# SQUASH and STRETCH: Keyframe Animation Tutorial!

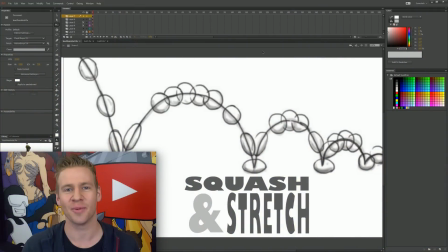[0:07]
G'day ladies and gentlemen, welcome to Draw with Jazza. I'm Jazza, and today we're going to be looking at one of the 12 fundamental principles of animation, that being specifically squash and stretch. And we're going to take a look at some use case examples and talk about why it's so cool and so useful. So we're going to dive into the depths of squash and stretch today.
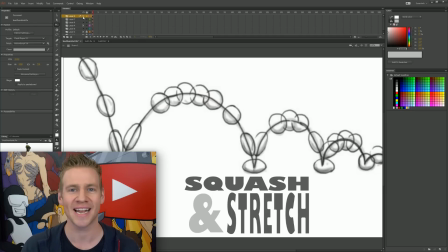[0:25]
And before we jump into exploring and applying this principle of animation, I want to take a moment to thank the sponsor of this video, Best Fiends.
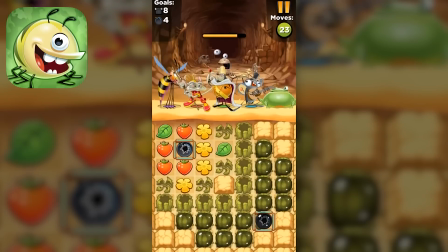[0:32]
Best Fiends is a free puzzle adventure game where you can collect and build a team of fiends to defeat slugs by matching same coloured objects.
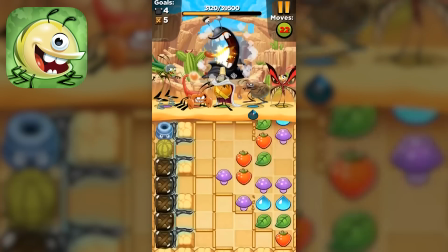[0:40]
The game is completely free and available on all of your mobile platforms. I'll put a link in the description, so make sure to go check that out.
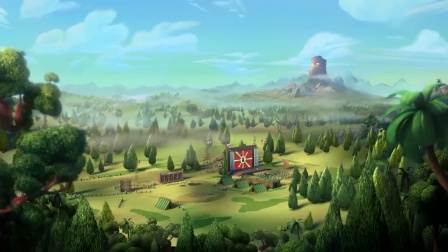[0:46]
Starting today, you can watch the slugs train in the in-app world premiere of their animated short Boot Camp,
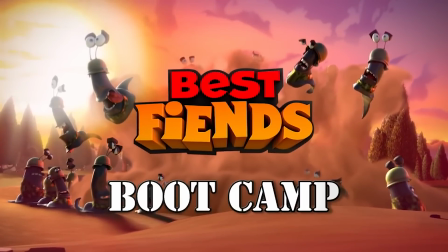[0:52]
and then after you check that out, go play the Boot Camp event in-game where you can win massive rewards. And if you download the game now by clicking the link in the description of this video,
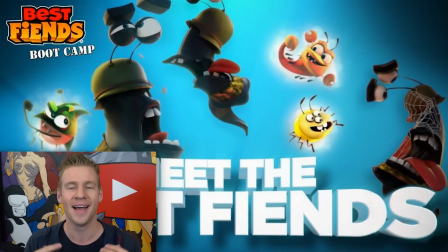[1:00]
you will get $5 of free diamonds in the game, allowing you to unlock some awesome goodies in the game. So go check out all that stuff. And the reason I wanted to also open up with the mentioning of their animated short is that the slug characters that they use in this animated short have really cool squash and stretch in their animation,
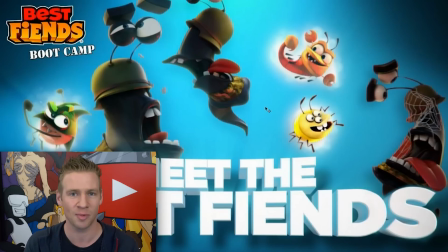[1:18]
which was actually the inspiration behind making this the theme of the video. I wanted to explore squash and stretch and show how you can apply that principle to your own animations.
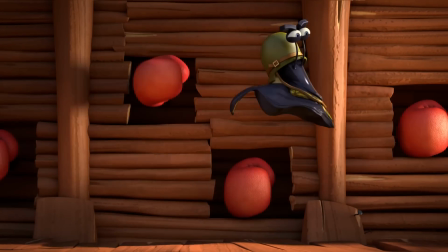[1:27] Oh yeah, easy peasy. No, don't dodge the punches, maggot.
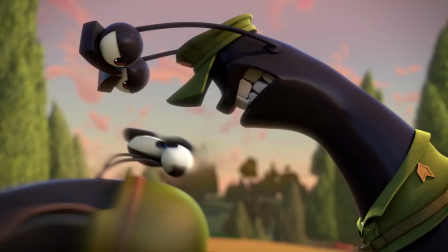[1:33] That's not how we do things. Slug, yes, slug!
Their slug characters, which you can see here,
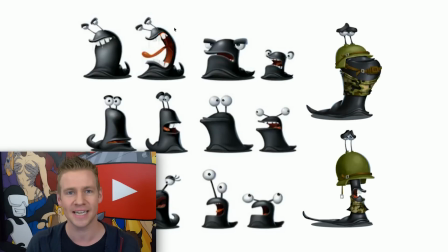[1:38]
are a really fun example of a very simplistic but appealing character design which is easy to apply this principle to. And it's often easiest to learn more difficult principles of animation when you apply them to simplistic characters like this.
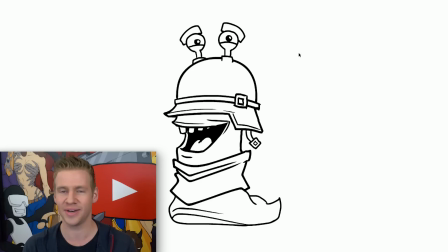[1:52]
And taking those as inspiration, I made my own character design here of my own military slug, and we're going to take this dude and we're going to apply the principles of squash and stretch that we explore together starting now,
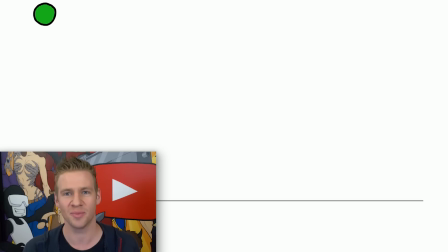[2:04]
but not with this slug. We're actually going to start off by exploring the principles with a ball, because it's, like I say, much easier to explore something really simple to learn the principle and then apply it over time to something slowly more complicated.
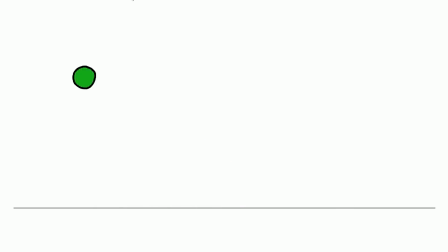[2:19]
So this is a ball bouncing without squash and stretch applied. Now, it doesn't look too bad. The motion is reasonably decent, the timing's good, it feels somewhat physical, but let me just swap this out for my orange ball here with squash and stretch applied, and you can see how immediately there's more bounce,
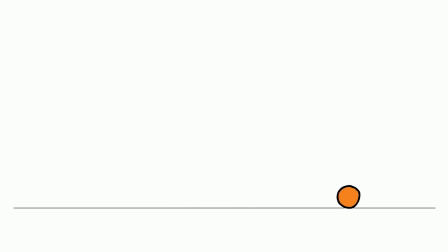[2:37]
there's more life and more character to something as simple looking as a ball.
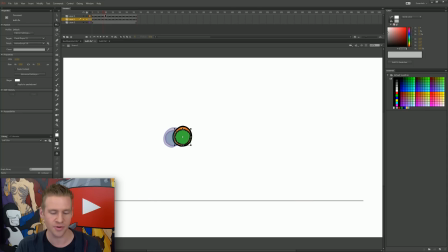[2:43]
Now if I make both of these frames visible at once and just sort of play through, you can see the positioning is exactly the same with both of these balls. The only thing that is different is the application of the principles squash and stretch.
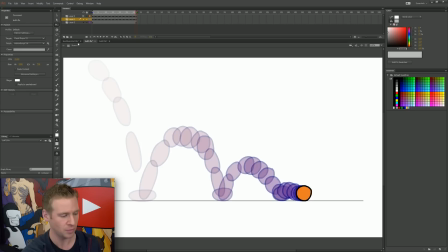[2:56]
Now I'm going to drag out my onion skin, which shows me the previous frames. Looking at it this way, we can break down the different positions of the ball. These are the stretch frames here, and then with a green, I'll just circle some of the squash frames.
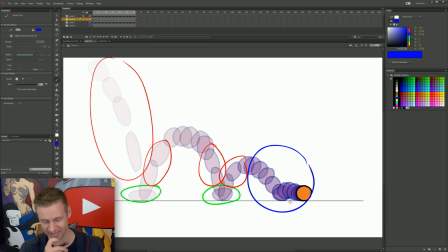[3:11]
Now you'll notice that this last section of frames in here doesn't really have much squash and stretch applied. That's because there's not much speed and acceleration and deceleration in the motion itself. And that is really what squash and stretch is about. It's about something speeding up and immediately slowing down.
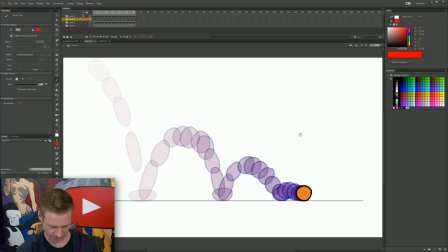[3:31]
So if I get rid of this for now and just go back to my red, this arc of motion here with the ball accelerating into the first bounce is being accentuated. The motion is being really overemphasized by stretching the circular shape of that ball into a really elongated ellipse.
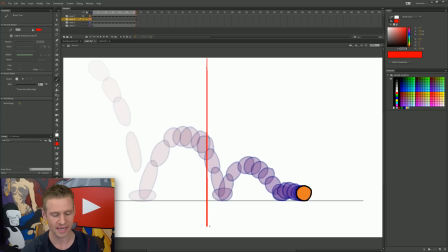[3:49]
The other thing that you'll notice, if let's say you slice this visual in half, there are a lot more frames in this second half than there are in the first half, meaning that the amount of time it takes for the ball to bounce and land here is a lot longer than it takes
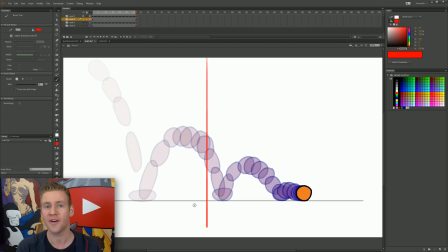[4:05]
for this ball to initially bounce and bounce back up. To put it simply, the more frames there are in an animation, the longer it takes for that animation to play out.
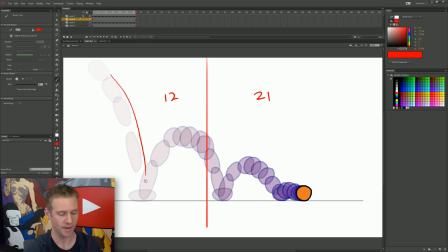[4:14]
The second half is almost twice as long as the first half because over time we're slowing down as the ball loses its momentum. So to break it down for you nice and simply, we start off by accelerating the ball by stretching that circle shape into an elongated ellipse shape,
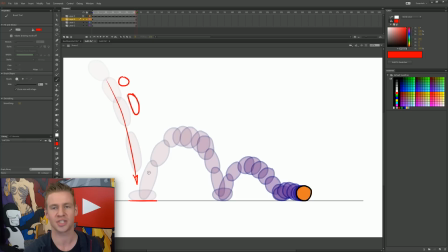[4:31]
and then at the first collision point, this stretched shape immediately becomes a squashed shape. Now, there's a reason that squash and stretch are combined into one principle of animation, because squash and stretch nearly always go together.
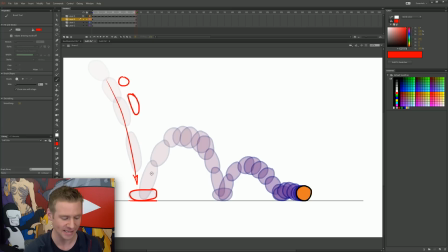[4:47]
And as you can see here, we have a stretched ball which almost immediately leads into a squash, essentially meaning that we have an acceleration instantly being decelerated because we hit a surface and we're stopped before we then accelerate out. of that into the next bounce.
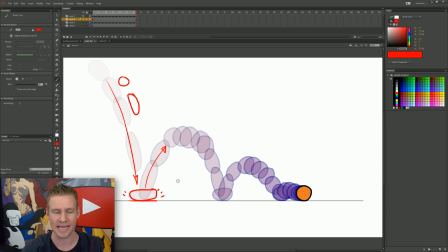[5:03]
But the other thing to keep in mind is that the energy or the intensity of your accelerations or stretches diminishes over time as that energy dissipates. This all sounds very scientific and fancy, but essentially it means it stretches less the more that something moves and slows down.
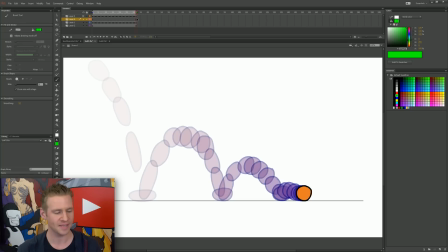[5:20]
Now that's all well and good, and we've talked a lot about this bouncing ball for a significant period of time,
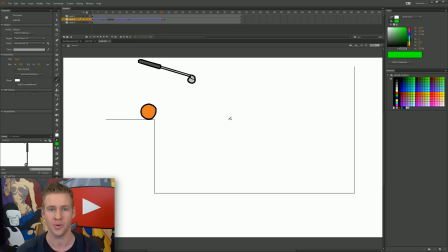[5:25]
so let's move on to a practical example where I show you my process in applying this squash and stretch. Now I have here a ball, and we have a funny little platform set up where we have a bit of a ledge, a sort of pit area, and a wall on the other side opposite the ball, and a funny looking golf club.
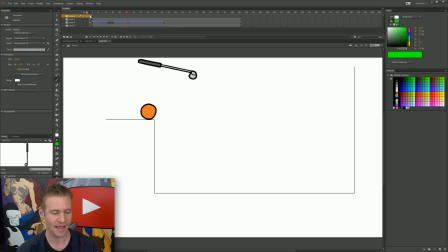[5:45]
Now I've pre-animated a bit of a golf swing, and we're going to animate the ball bouncing off of the golf club. Now it's worth noting just briefly that I even applied a very little bit of subtle stretch to my golf
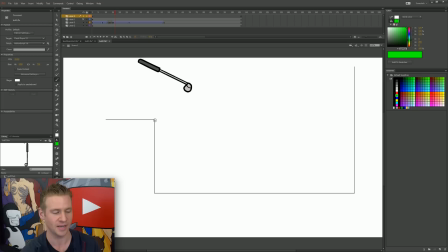[5:58]
club here just to show that acceleration of motion in the golf club in the apex of its arc, to really show that it's a very strong momentum, strong motion, and it's almost always effective to apply these stretches in a very fast piece of accelerated motion with your animation.
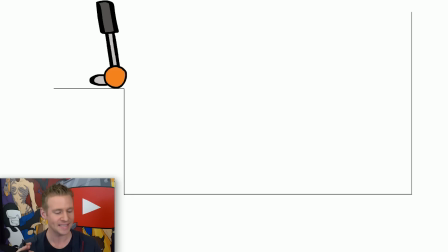[6:17]
So now going back to our ball, the motion is completely still up until the very moment of collision, whereupon I'm going to create a new keyframe and I'm going to draw a new ball shape. When you're animating, doesn't matter what it is, squash and stretch or complicated characters or simple characters,
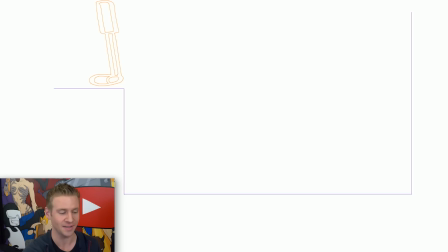[6:34]
animation takes place over multiple frames, and it's always effective and helpful to see those previous and upcoming frames.
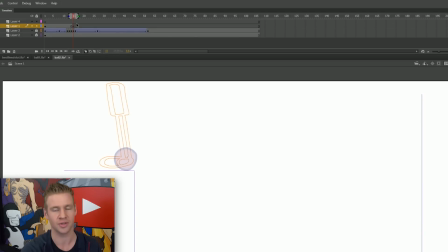[6:42]
And we use something called the onion skin, which shows those frames previous to the frame that you're working on.
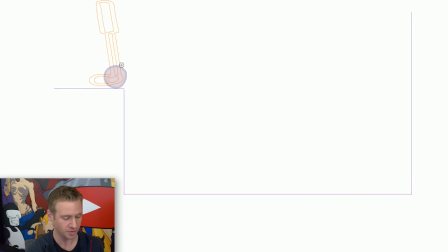[6:48]
So I'm going to turn on my onion skin, and on this collision frame, I'm going to squash my ball because it's being whacked with a significant force. Now, I'm not just squashing it in any shape, it's sort of being squashed into a bean shape wrapped around that golf club head,
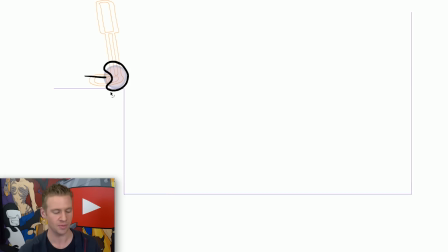[7:03]
because the impact of the force is hitting directly in the middle. So I'm squashing it from the middle, which pushes out. Now, it's always helpful to follow something called an arc, or an arc of motion, which is one of the other principles of animation, which we could get into for a different video.
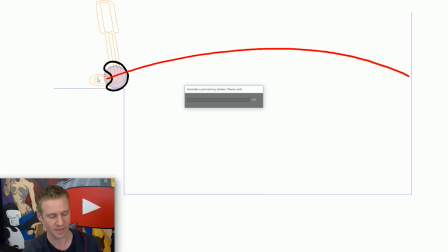[7:18]
But suffice it to say, it's helpful to draw something like this that I can follow in my motion. Going back to my ball frame and I'll wireframe my arc, I'm going to draw a very long, very stretched ball along this arc of motion.
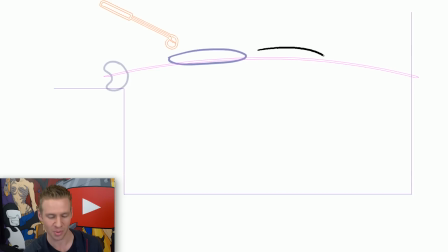[7:34]
Now, if you looked at this out of context, you wouldn't think of it as a ball. You'd think of it as a weirdly long ellipse. But because there's a huge amount of force applied, we're applying a huge amount of stretch. The more acceleration, the stretchier your object or character will be, and with every action there's an equal and opposite reaction,
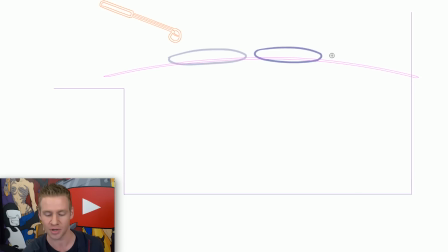[7:53]
so leading into our squash, that only stands to reason that our squash is going to have a lot more intensity to it as well, because it's reacting against that very intense acceleration. I find it's helpful to not show the stretch touching the collision point pre-collision,
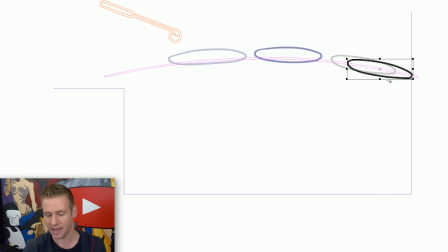[8:10]
essentially meaning don't draw the ball stretched and touching where it's going to hit. Instead, have it just before your collision point, and then on the next frame, have the immediate squash applied.